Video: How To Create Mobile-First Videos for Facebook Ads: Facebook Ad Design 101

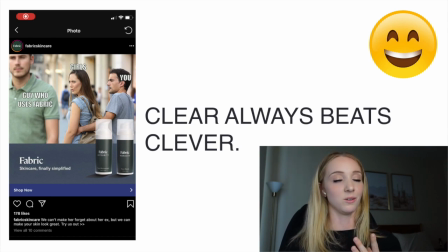(24:45)
I can understand what's being sold. I know what it's talking about. So again, you can be creative, but just like keep it in the realm of like clever and clear.
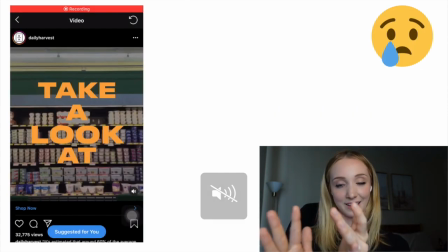(24:57)
Most importantly, be clear, clever secondary. If you can't be clear, then there's just no point in putting up the ad.
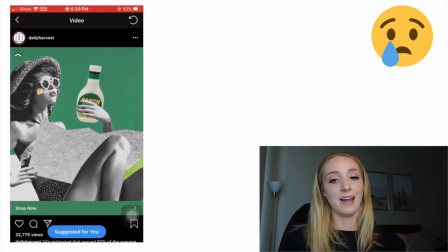(25:06)
Okay, here is another ad that I did not think hit the mark.
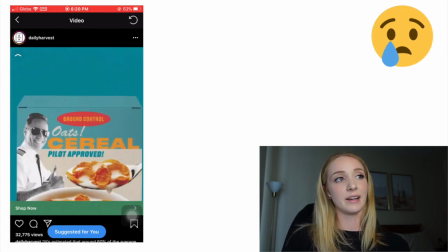(25:12)
So if you can see for this ad, it's more of like a long form story.
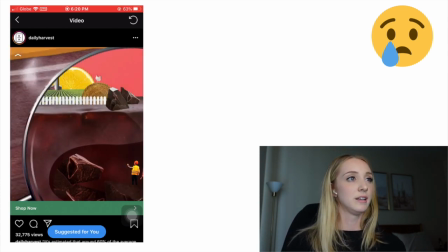(25:17)
Looks like some girls at Holding Ranch, butylated hydro something. There's a cereal box on a truck and some chocolate. Do you guys know what's going on?
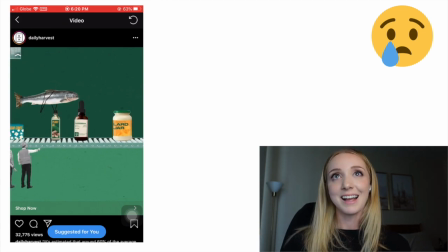(25:31)
Because I don't. And these are just ads I randomly came across on my feed.
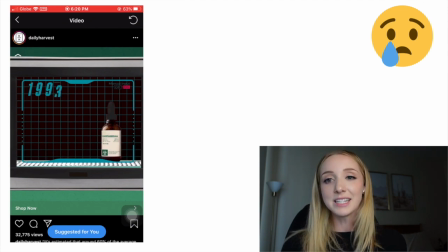(25:35)
So it's not like these are, like, I didn't even go and seek for bad ads, as sad as that is. Like, this is what real large advertisers are putting out there for consumers to see.
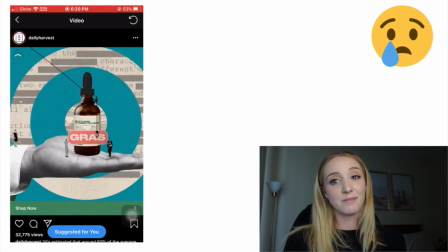(25:46)
And after watching this ad, I still have no idea what's happening. I have no idea what they're selling.
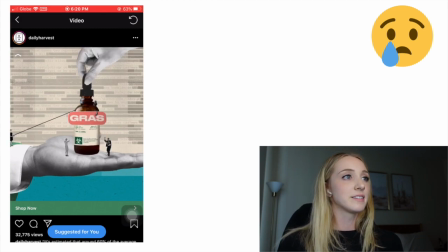(25:52)
But I think, are they selling this butylated hydro something?
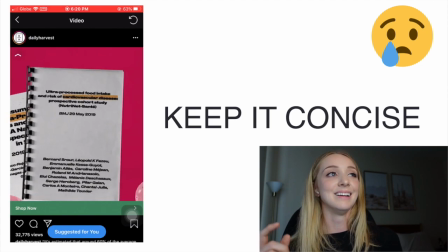(26:00)
I don't know. Maybe if you guys know in the comments, you can let me know. So this goes back to my point about keeping it concise.
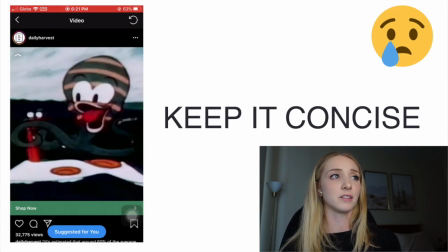(26:07)
This is like a 3-minute long video ad. I think about the ingredients that they're using in food, but I don't care.
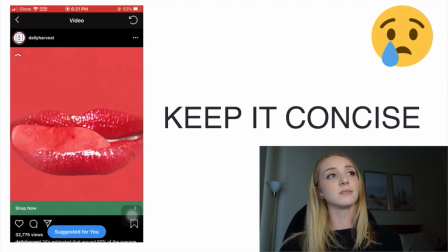(26:14)
Like, I don't really care about whatever ingredients they're trying to describe.
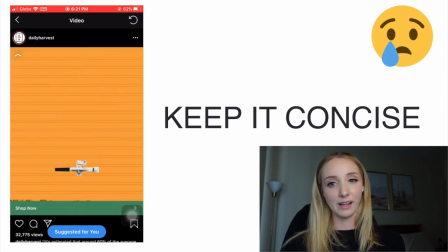(26:19)
I think that Daily Harvest sells like home delivery smoothies.
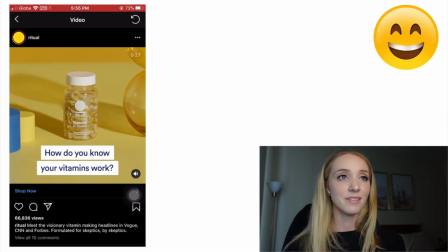(26:25)
But I could not tell from this ad. I absolutely could not tell. So they definitely need to keep this more concise and get to the point way quicker.
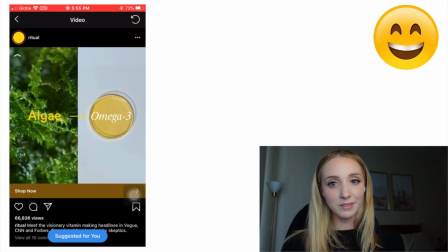(26:38)
And I want to show an example of Ritual, who is kind of trying to do the same concept.
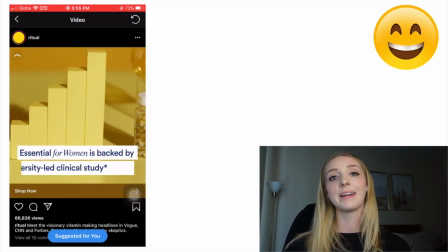(26:45)
They're explaining the ingredients in their vitamins.
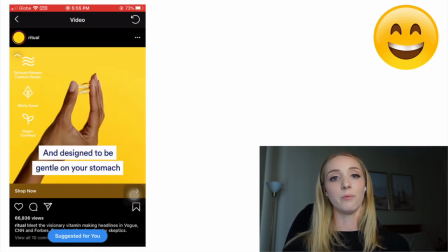(26:48)
They redesign the vitamins, or they're showing why their ingredients are better than competitors and how they help the body.
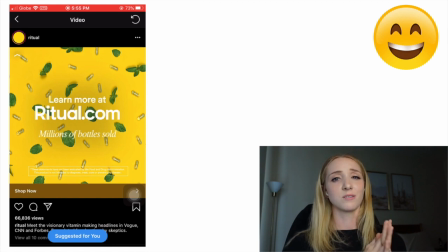(26:55)
So this ad definitely works so much better, and it's because it's very concise.
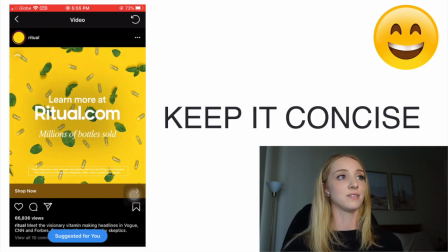(27:01)
This ad is still under 30 seconds, as you can see, and it has captions on the screen. It got to the point quickly. It was easy to follow along, unlike the last ad. So trying to keep your message within 30 seconds tops, and then being clear with captions,
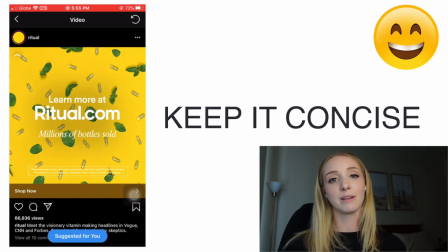(27:18)
and just making sure that if someone is coming across your brand for the first time, they know what you're selling. And I think this ad did a good job of that. Alrighty guys, so now you've seen my top tips for creating mobile first video ad creatives, as well as some great ad examples along with some not so great examples. So this should be a really great framework for you to use when you're building out new ads into your ad account. If you like this video, please give it a thumbs up, subscribe, leave a comment below. Would love to hear what you guys think of my ad creative tips, and if there's any ad creative tips that you guys use for your own ads. Thanks so much, and I'll see you guys next time.